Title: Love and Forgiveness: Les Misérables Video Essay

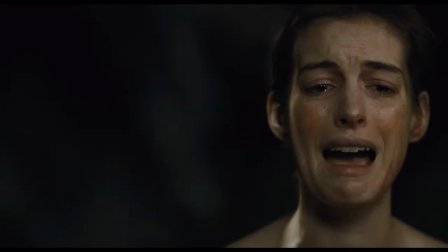Les Misérables, directed by Tom Hooper in 2013, is a film adaptation of the musical based on the book by Victor Hugo.
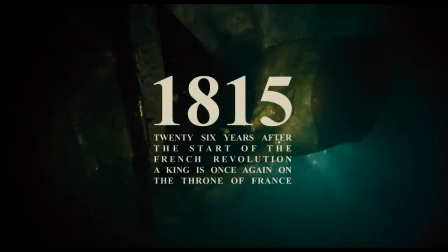The story focuses on a second revolution after the main French Revolution. There are many characters that the story focuses on.
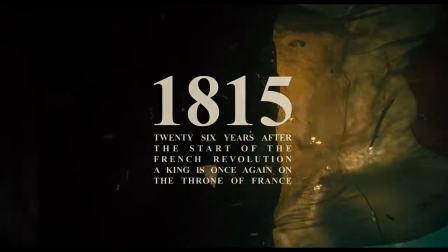There are a few in particular that most prominently portray the main themes of the story.
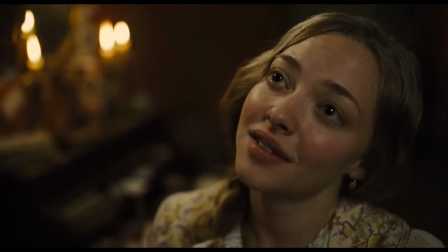Jean Valjean, Javert, Fantine, and Cosette are the main four characters that we will be focusing on.
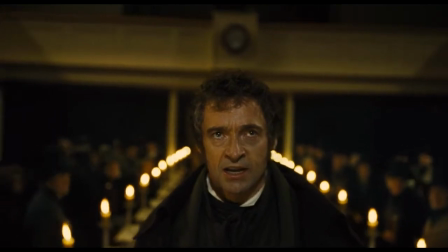Who am I? 2, 4, 6, 1.
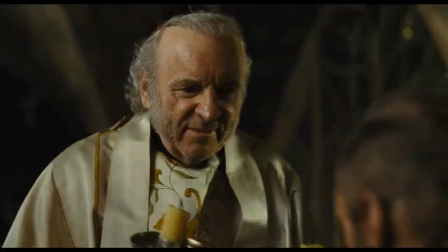Jean Valjean is the protagonist of the movie version of Les Mis, and most of all of the conflicts circle back to his inner struggle over his criminal past.
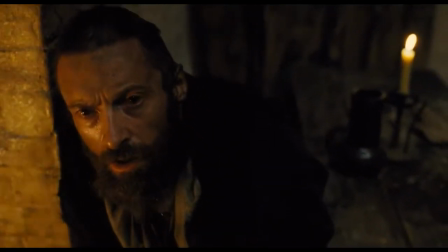The movie itself follows Valjean as he rises from the lowest point in his life to elevated forgiveness. Valjean's character arc most represents forgiveness.
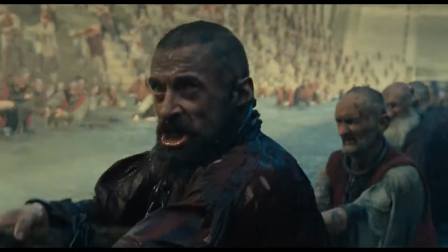The concept of rising up from his horrible life is also symbolized by his clothing.
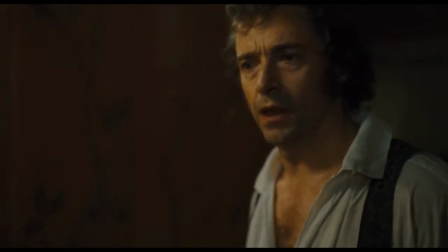At the beginning of the movie, he is always clothed in dark colors like blue or gray, and is hardly ever seen in the light.
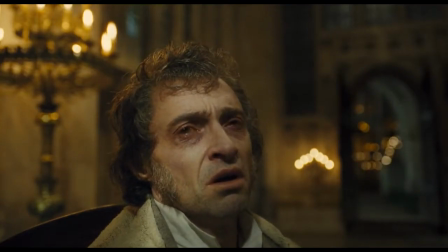By the end of the movie, he is seen in light colors like yellow, similar to Cosette's ensembles throughout the film.
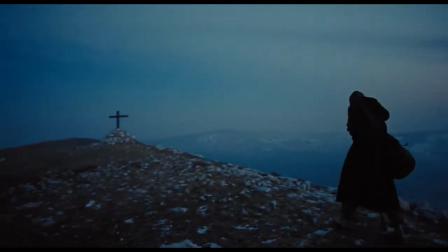In the beginning of the film, everything is dark and bluish, almost no warm colors.
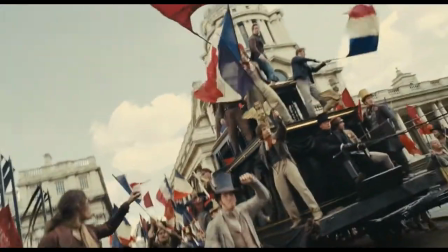Things start to get a bit lighter during the Revolution, and red is added to the mix.
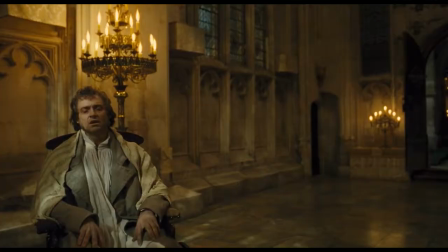And finally, at Cosette's and Marius' wedding, the entire color scheme is yellow.
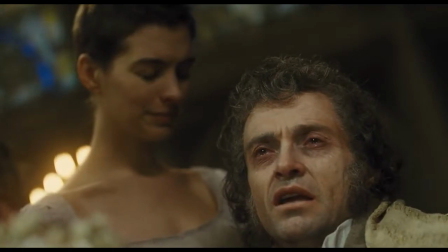To take that even further, most of the beginning is set at night, but in the final scene where Valjean enters heaven, the scene is in a brilliant daylight glow.
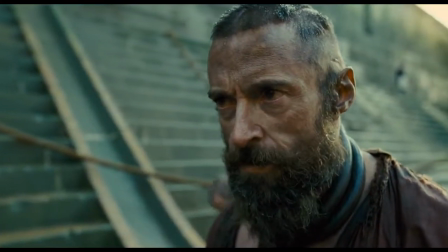Name is Jean Valjean. And I'm Javert.
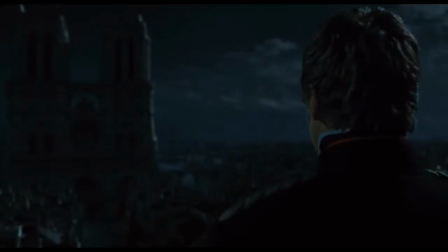Do not forget my name.
Javert is Jean Valjean's foil, and in a way, the antagonist of the movie.
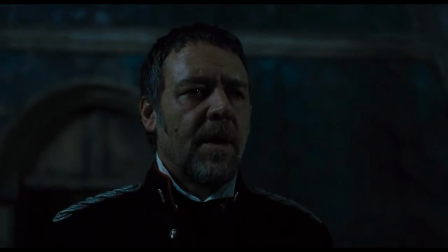The real antagonist is the unfairness of society and the law that makes life difficult for the characters, but Javert is a personification of that.
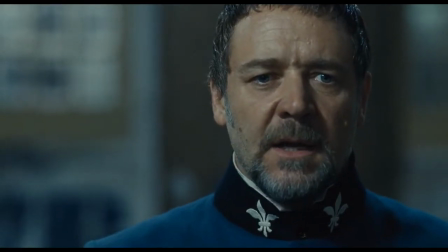Both Valjean and Javert represent justice and order, but Javert represents justice through only the law, while Valjean is morals and forgiveness.
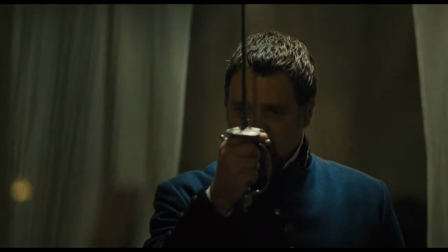He literally walks the line between order and chaos. In his mind, the only thing that ensures order and goodness is the law, and when something doesn't line up with his version of morality, it ruins him.
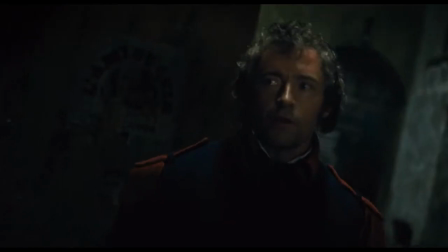Till we come. Get out of here. Don't understand.
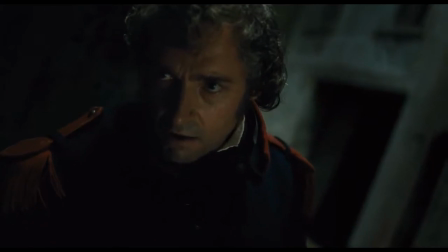Clear out of here.
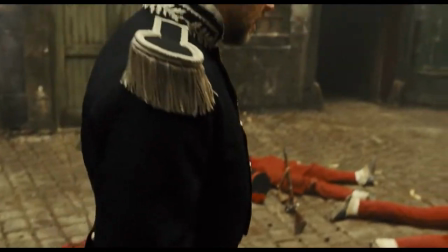When Valjean follows his morals and forgives Javert, letting him go free, Javert doesn't understand, because it would have been justified for Valjean to take his revenge.
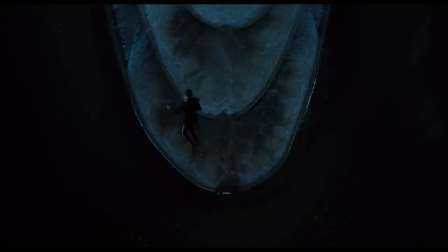So instead of living in debt to Valjean's forgiveness, Javert chooses to end his life, unable to not see the world in black and white.
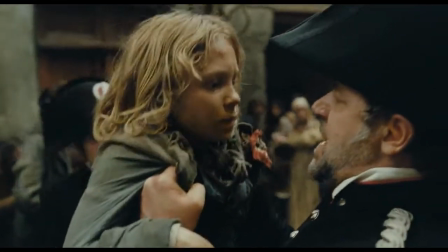Javert's rigid lawfulness can be seen in his clothing as well. He almost always appears in uniform, and it's clear that he is proud of his rank.
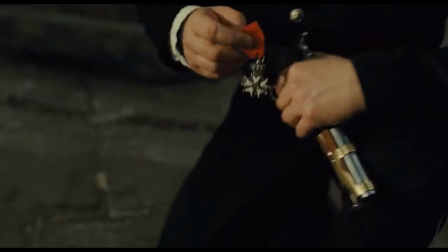He thinks that he is better than Valjean because he's from the gutter too, but dedicated his life to the law instead of becoming a thief.
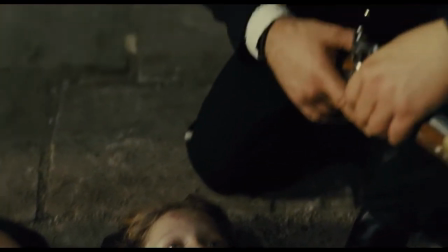He is also only ever wearing blue or gray, unlike the characters who achieve forgiveness and get to be represented by warm colors.
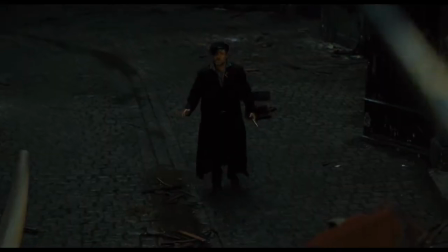Javert is also constantly seen beside hard surfaces such as stone, wood,
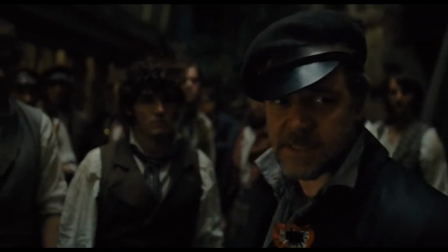or concrete, but over time you notice that the stones behind him begin to weather as he nears his conclusion.
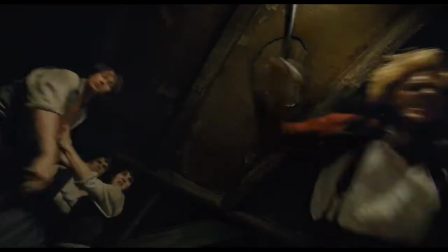And because he believes he is more enlightened because of the law, he is often physically placed above other characters.
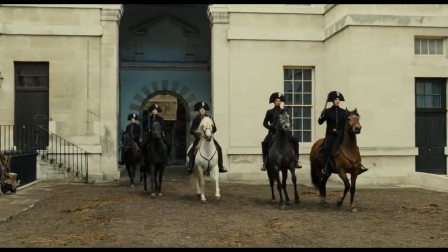He's the only main character seen on horseback,
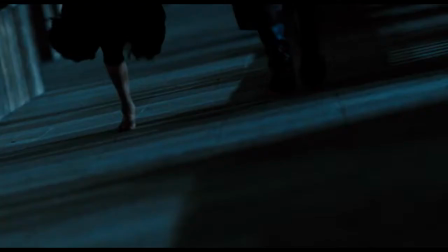and his chase of Valjean through the night places him in the viewer's mind as an unstoppable force of the law.
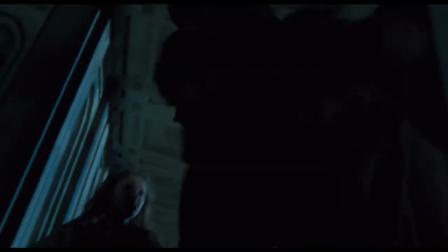A very poignant example of this is when Javert finds Valjean and Marius in the sewer,
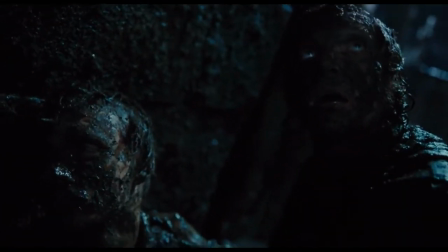and we see him elevated by an extreme camera angle.
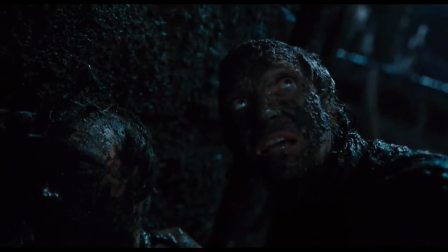Valjean is placed purposefully low and vulnerable place, and he begs Javert to look down.
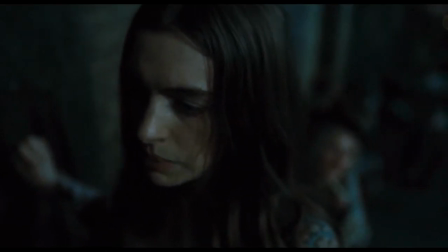Just think of that. It pays a debt. Just think of that.
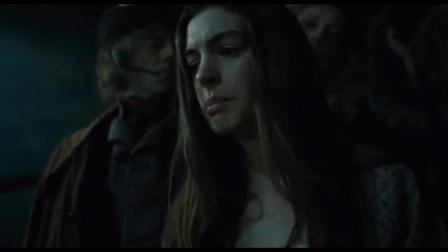What can I do? It pays a debt.
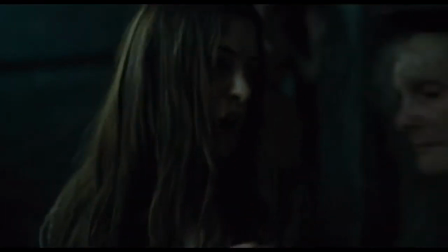10 francs may save my poor Cosette.
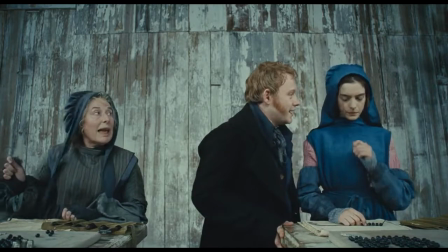Part of the exposition to the rest of the story involves seeing Fantine go from pretty pink factory worker to dying prostitute.
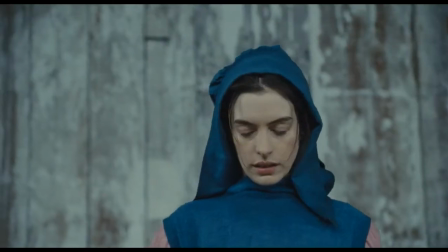Fantine was innocent, full of love, and had all the right intentions, and yet she was scorned by her peers and forced into a life in the gutters.
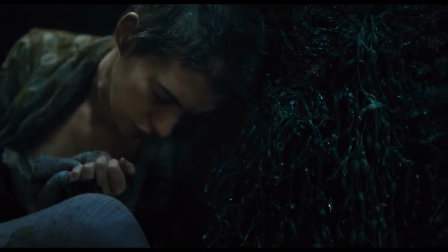Basically, the theme of her arc is the unfair treatment of the innocent, which is essentially what the revolution was fighting for.